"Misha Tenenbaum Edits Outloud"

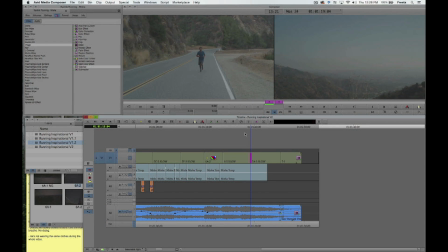[49:50]
And again, I'm going to try my idea of leaving this a little empty longer. growth,
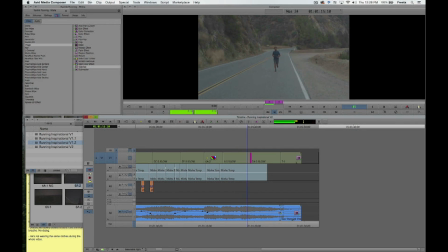[49:55]
and that lives were not meant to be defined by steps we did not take.
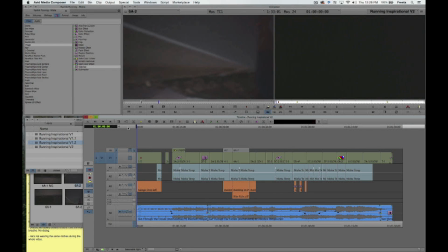[50:03]
Cool. Obviously, I'm going to watch this down one more time, see if I have any other tweaks, and then I'm going to send this.
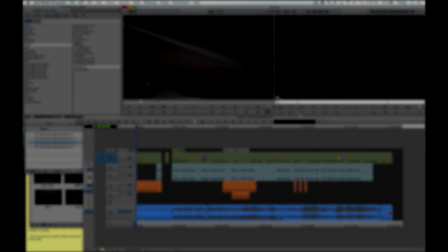[50:08]
It's time to watch the locked cut. This is what the director and I got to after a night of reworking the edit. Quick note here about the music. This is the final music, but we just haven't purchased it yet, which is why you're going to hear the watermark from musicbed.com.
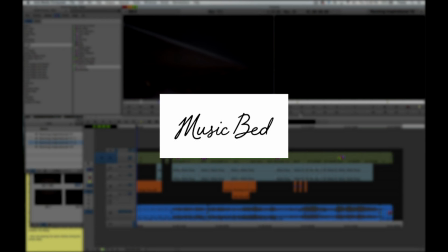[50:22]
I do like their service, and I recommend everyone buy music from them.
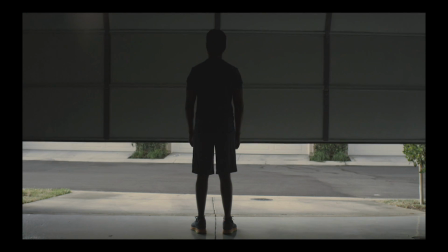[50:29] It's not about the distance, the speed, the destination.
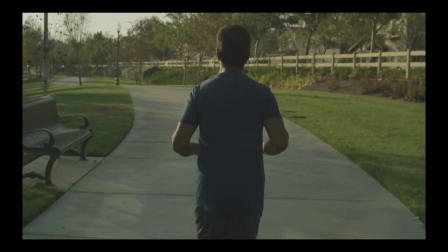[50:34] It's not about the shoes you wear, or the number on your back, or how long you've been doing it, or how new you are.
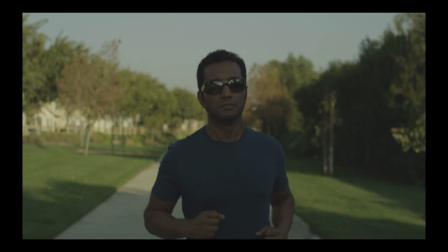[50:42] Running is about learning to take a step. It's about the step that begins your first challenge.
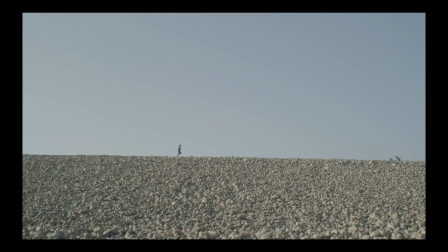[50:50] Though you're unsure of it, it's the steps that explore your world and yourself at your pace,
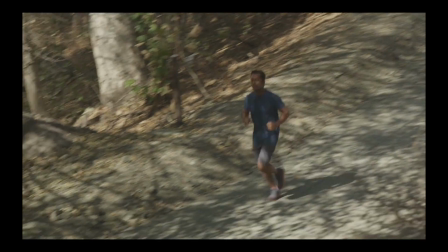[50:58] direction, distance.
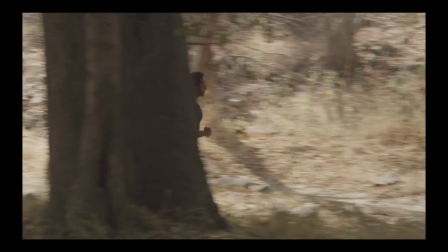[51:00] It's about the extra step that you are convinced you can't possibly take until you do.
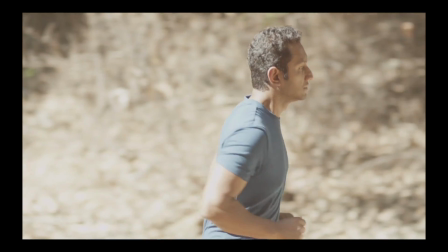[51:08] It's about learning to appreciate the journey that exists between every stride.
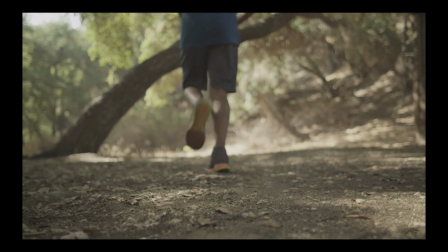[51:14] We do not do it because it's easy. We run because, amidst the trial of lungs demanding breath,
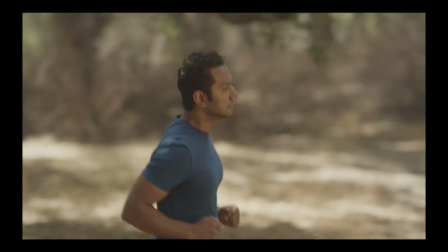[51:21] legs crying for rest, feet burning for release,
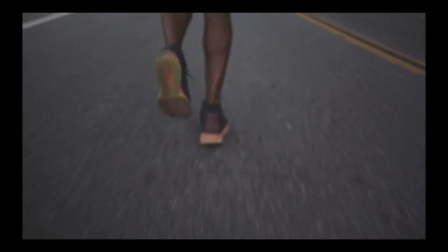[51:25] our body reminds us that obstacles only exist if we choose the paths they block,
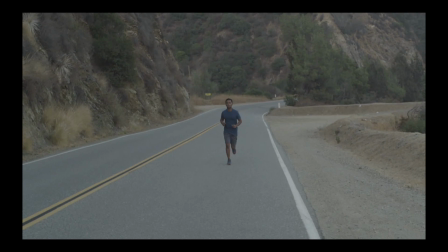[51:32] that struggle is often a sign of growth, and that lives were not meant to be defined by steps we did not take.
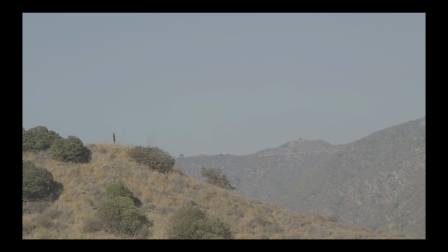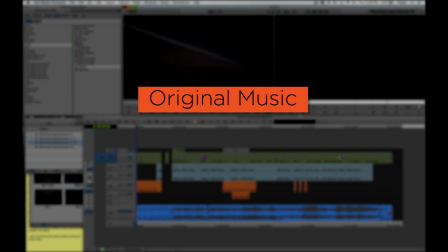[51:49]
The most obvious change we made was the music. Mostly it was because we felt like the original song was repetitive. There weren't really enough sections in it, and there weren't really enough crescendos.
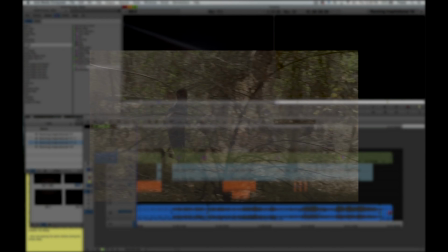[52:00]
You saw the best crescendo here, when the runner hits slow motion.
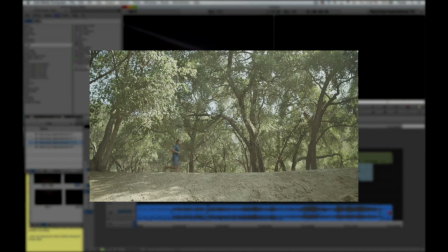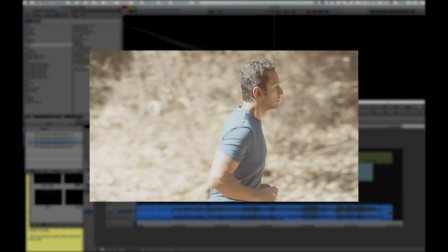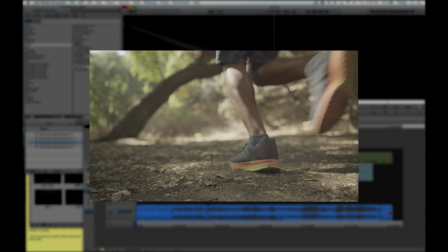[52:14]
It's important to build moments like that and to constantly have those in mind.
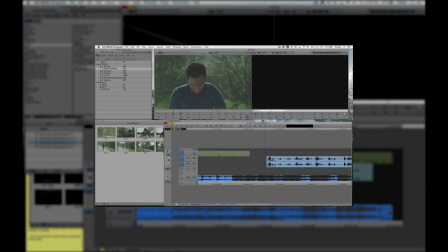[52:18]
Even when I was editing the first pass of this, I was thinking about those crescendos, if you can remember back to when we were looking at the opening song.
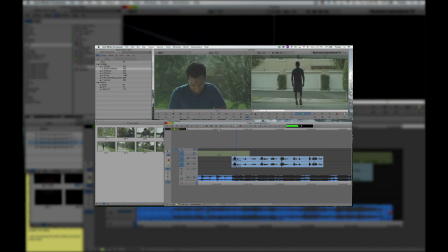[52:26]
The big problem with changing music halfway through was that the pace seemed really different. Because the pace was different, that led me to make a really big recut.
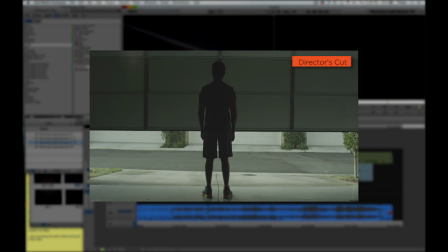[52:36]
In the musically faster section up front, I didn't feel like I had time for those dips to black.
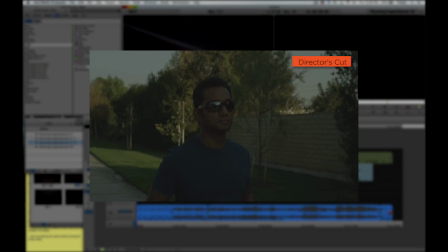[52:42]
I didn't really have time for the exercises. I just needed to get going. Then I came up with a great idea for getting him out of the garage.
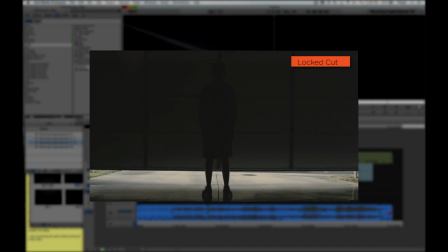[52:49]
The two big challenges I was having was how to best reveal his face and how to get him out of the garage running already.
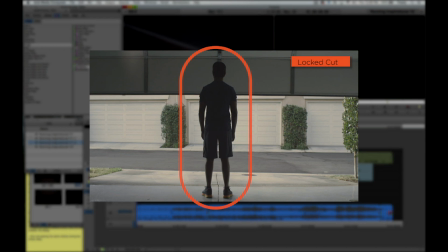[52:56]
So what I did here was to match shapes. I matched the shape of the garage silhouette body with the shape of the POV's body. I also cut out of the garage when the garage door was open at about eye level with the POV shot.
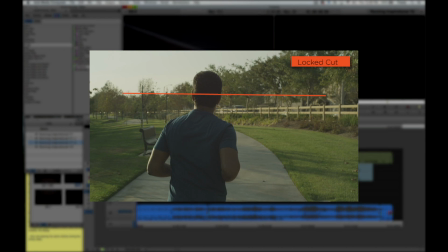[53:11]
This is really subtle. I'm not even sure anyone's going to notice that exactly, but I do think it helps smooth the cut.
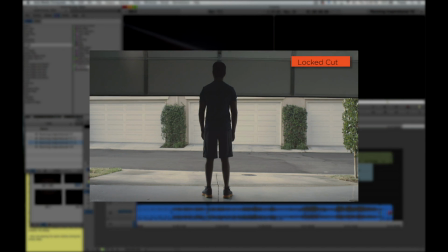[53:17]
It's what Walter Murch calls eye trace. We'll accept this cut a little bit more because we're already looking at that part of the frame anyway.
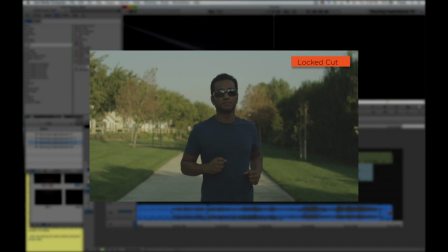[53:26]
The best part about this recut was that now our main character's face reveals in a beautiful,
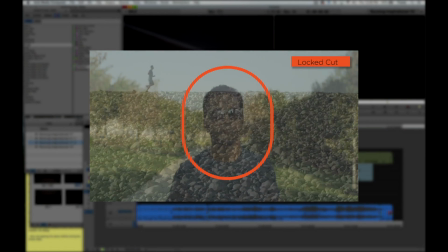[53:33]
strong way as he's in full stride in slow motion. It's like it was meant to be this way.
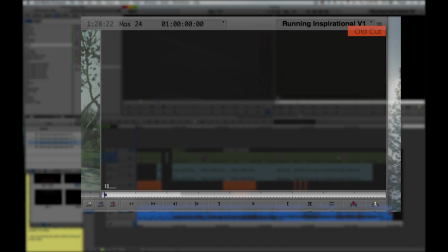[53:39]
It's funny to look back on the old cuts now because this solution is so simple.
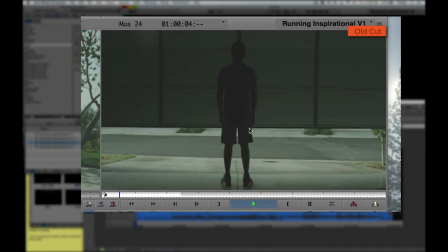[53:44]
This was the best shot. We should have always used this shot as the face reveal. This also solves the continuity problem we were having with the sunglasses.
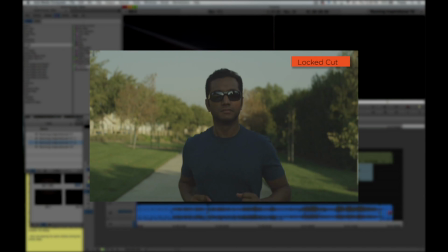[53:51]
These long dissolves were the idea of the director. I really like the idea.